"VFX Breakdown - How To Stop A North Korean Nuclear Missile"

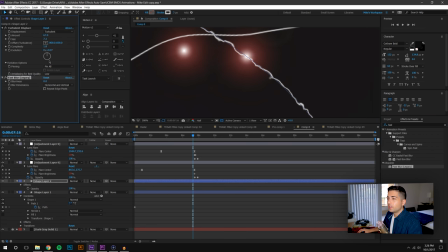(12:26)
I'm just going to use the fast blur here you might use something a little bit better if this was a real composition and then just add some evolution so the so the smoke looks like it's moving a little bit over time.
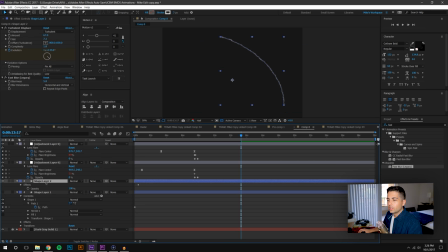(12:40)
And now a trim paths. So I would just open this up, add a trim paths, go to the start.
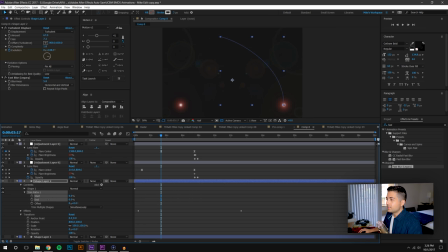(12:57)
What trim paths does is it is it draws the line. So I might go there and then there, right there, and add the same smoothing and then reduce the transparency
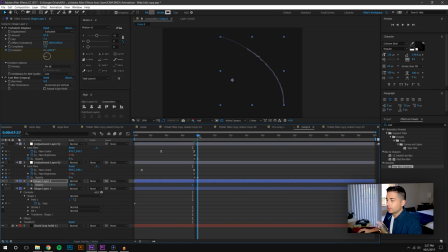(13:13)
over time. So just from that you could quickly see what this is gonna look like and
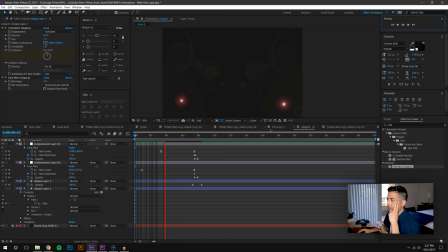(13:28)
it is processor heavy so these flares certainly don't like that and there's something that appears to be wrong and I think I know what it is. Let's see here let's open this up.
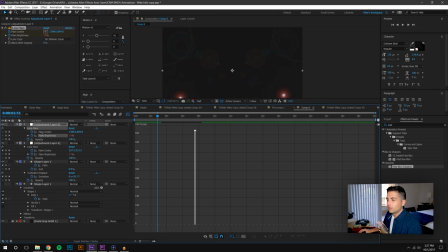So what I would probably do for that to solve that
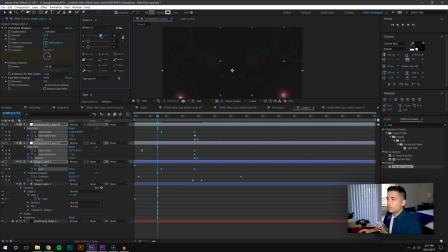(14:03)
problem is just make these all the same so
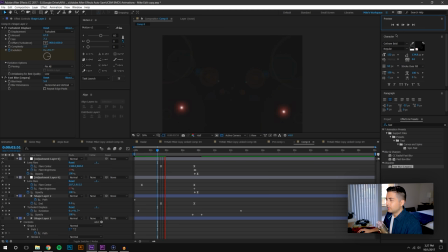(14:10)
I don't mess with the with any of the additional values and for some reason that still isn't tracking it properly but
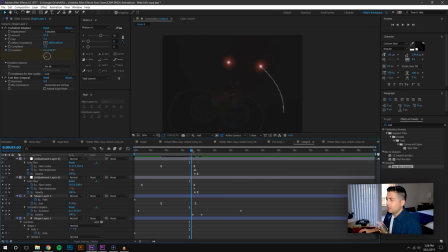(14:30)
you know you can kind of fudge it a little bit and I know the reason why it doesn't really it's not really that important why but it's because I actually trimmed the length of the explosion by adding keyframes which I should have probably waited to do that until after but you can see
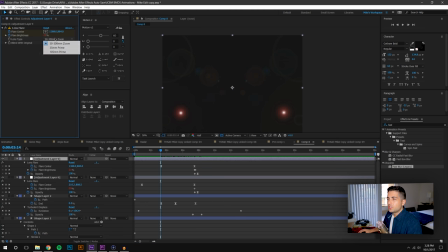(14:49)
you could just kind of fudge it a little bit and it still works last thing I did was I changed the type of flare for the missile and I also reduced the brightness for the interceptor so that way it looks a little bit smaller and it looks a little bit more like an
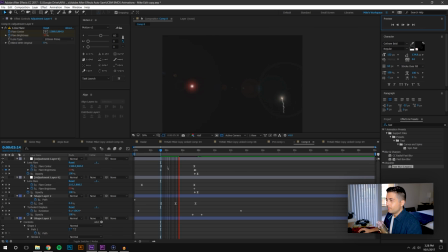(15:07)
interception missile and again you would you would probably spend more time on the smoke you would spend more time on basically every piece of this but that's kind of the general effect and then from here on you would just smooth it all out add your additional effects
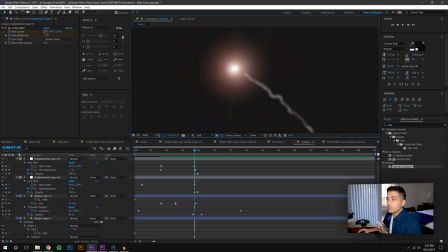(15:24)
here on the smoke so you
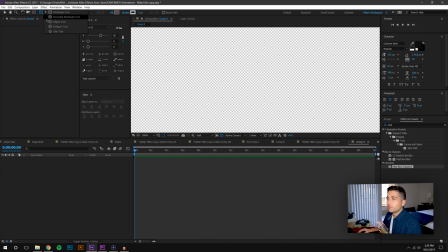(15:30)
would start with some spheres.
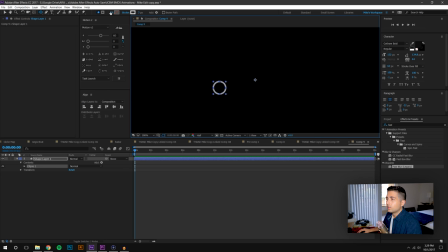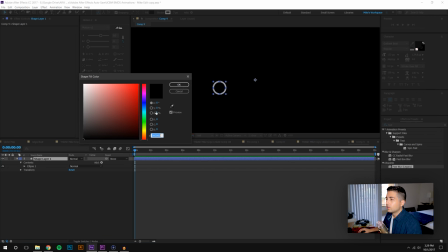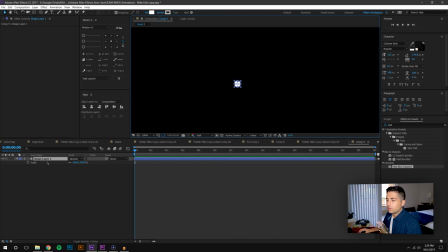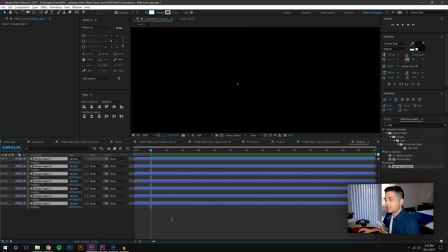(15:55)
Duplicate this a bunch of times. Set position keyframes and then move these out.
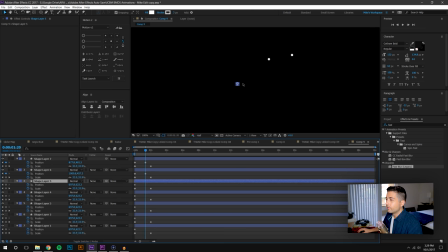So this would give the impression of an explosion.